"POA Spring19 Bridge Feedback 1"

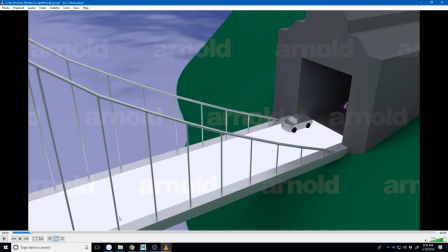16:32 It's also just a touch disorienting because your camera starts moving quickly at that point too, right?
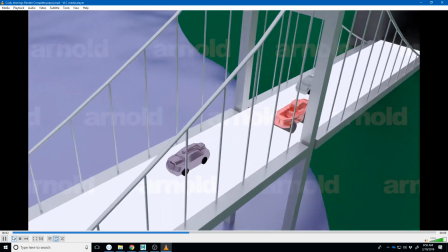16:41 And so it feels like two different scenes.
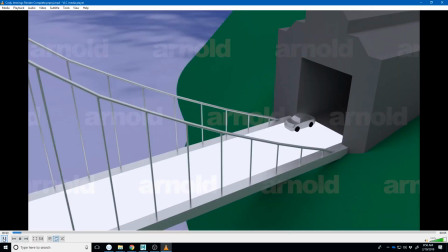16:43 It feels like at first it's like a serene drive through the country, and then suddenly like we're fast paced, right?
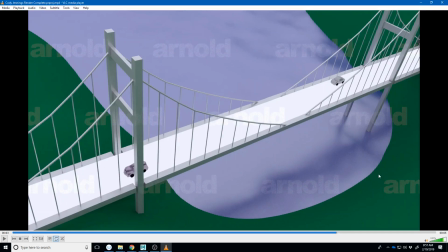16:52 And I think it needs to be cleaned up a little bit that shows the difference, or shows less of a drastic change there. So again, I think you've obviously for your first project you've figured out a lot about this program.
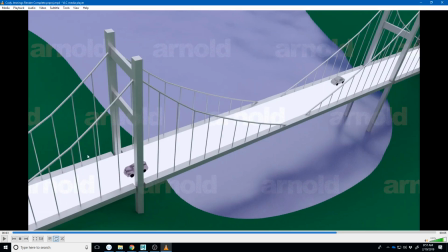17:06 It seems to me, just making observations, it seems to me like you've really dived pretty deeply into playing with the materials. And if that's something you're enjoying, like just kind of acknowledge that and consider if that's a part of this that you're liking, or is it the animation part you're liking the most?
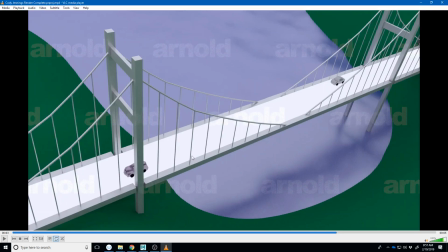17:23 Whatever it is, like just keep working on that and building those skills.
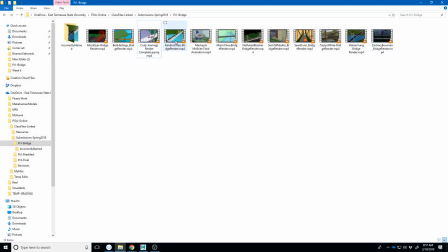17:30 So cool. Keep up the good work. Let's move on here. Okay, Kendrick Tate or Tate Kendrick? No, Kendrick Tate. Yeah. Let's check yours out.
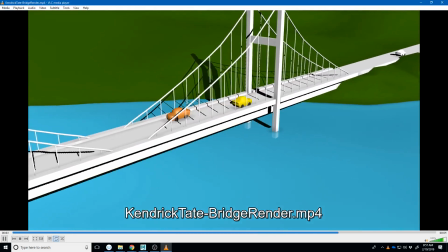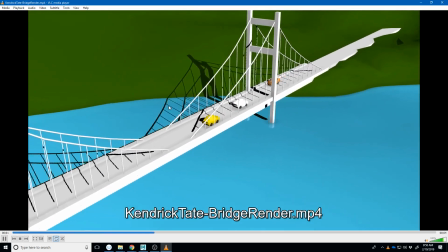17:47 Okay. So, some of my observations here.
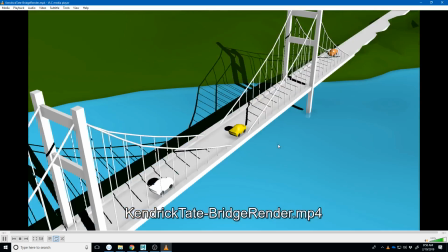17:53 I think again, like kind of some of the colors are a little bit ubiquitous.
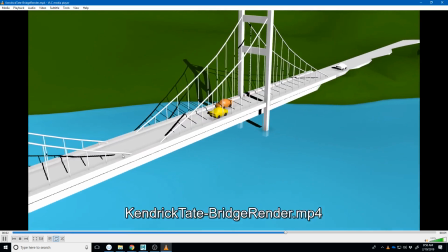18:01 Like you get this green color, this blue color, this sort of grayish color on the road.
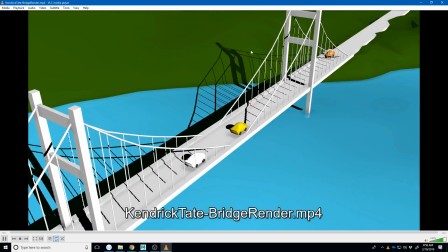18:06 I think mixing some of that up, even if like you have a slightly darker gray on the pillars than you do on the road.
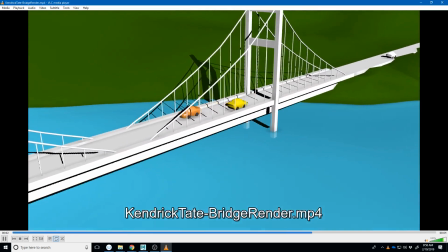18:13 Like just mixing some of that up will really help get some variety in here, make it feel less like computer generated.
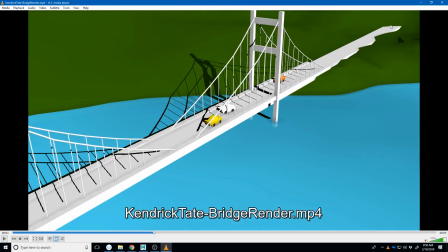18:21 The other little thing to notice is like the road ends. So apparently like they're getting ready to go off road here. And so like that just kind of breaks the illusion a little bit. You can usually fix that with some camera work or with just extending the road out a little further.
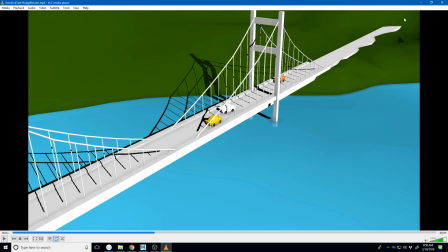18:38 It looks like it kind of goes into the ground there, so you may need to pull some of those vertices down if that's what you're doing. It looks like you've rendered with Viewport 2.0. You're getting a little bit of a gap in between this, and I would have to open up Maya to remember what that's called.
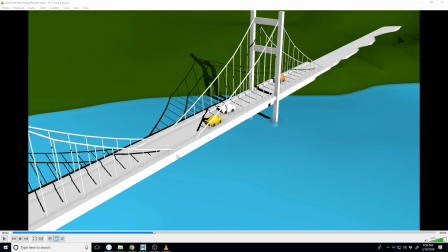18:56 But it's under your shadow map, and trying to pull that back a little closer will help.
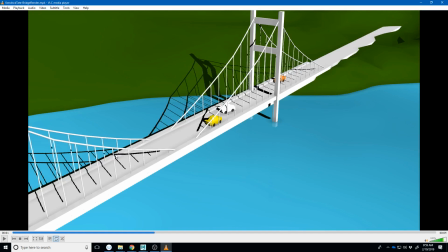19:03 So your shadows are also just a little bit like jagged, so turning up your resolution, just playing around with that a little bit. They're very strong from one direction, which makes it feel like the sun is like maybe in the process of setting or like close to the end of the day.
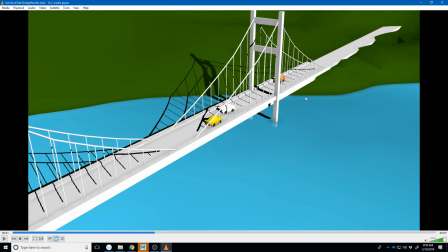19:21 But even though that's the case, the lighting is very white, and so I think getting a little bit of color in your lighting maybe will help, or maybe just raise your light up a little bit to where the shadows aren't quite as long and tall. I like what you're getting in these shapes, but then when it comes to the color of it, it feels very stark.
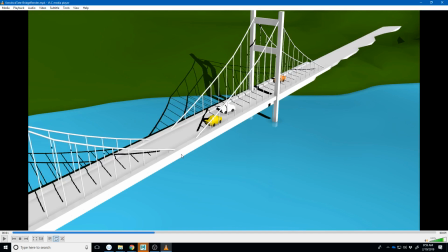19:42 So you have to play around with Viewport 2.0 just a little bit more to get a good render than you do with Arnold. So I'd say keep pushing this a little bit, maybe soften some of these shadows. Maybe instead of using just this one light to project, maybe you
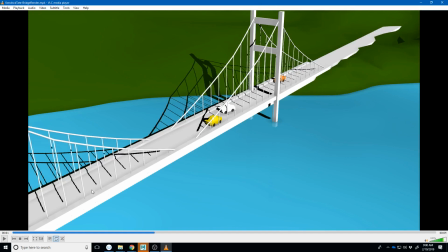19:56 turn down the brightness of that light and put several lights in here to kind of get a softer shadows in places.
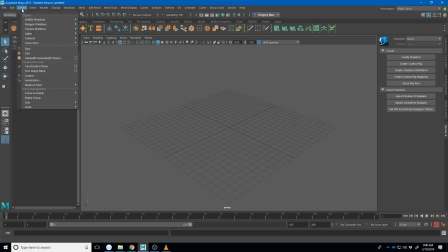20:04 So the thing I was mentioning, let's see if I create a light, directional light.
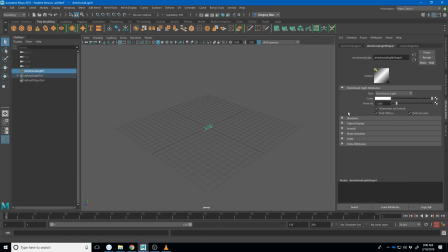20:11 I think it's under this shadows, use depth map shadows. I think it may be the bias, that if you pull that away, your shadows get kind of off. Let me put it in here and we'll test it. Pull this up.
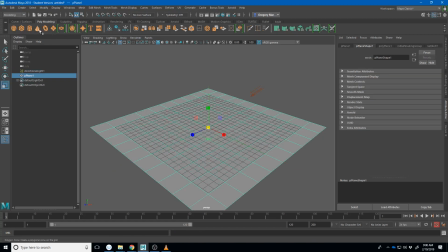20:30 Plane. A cylinder.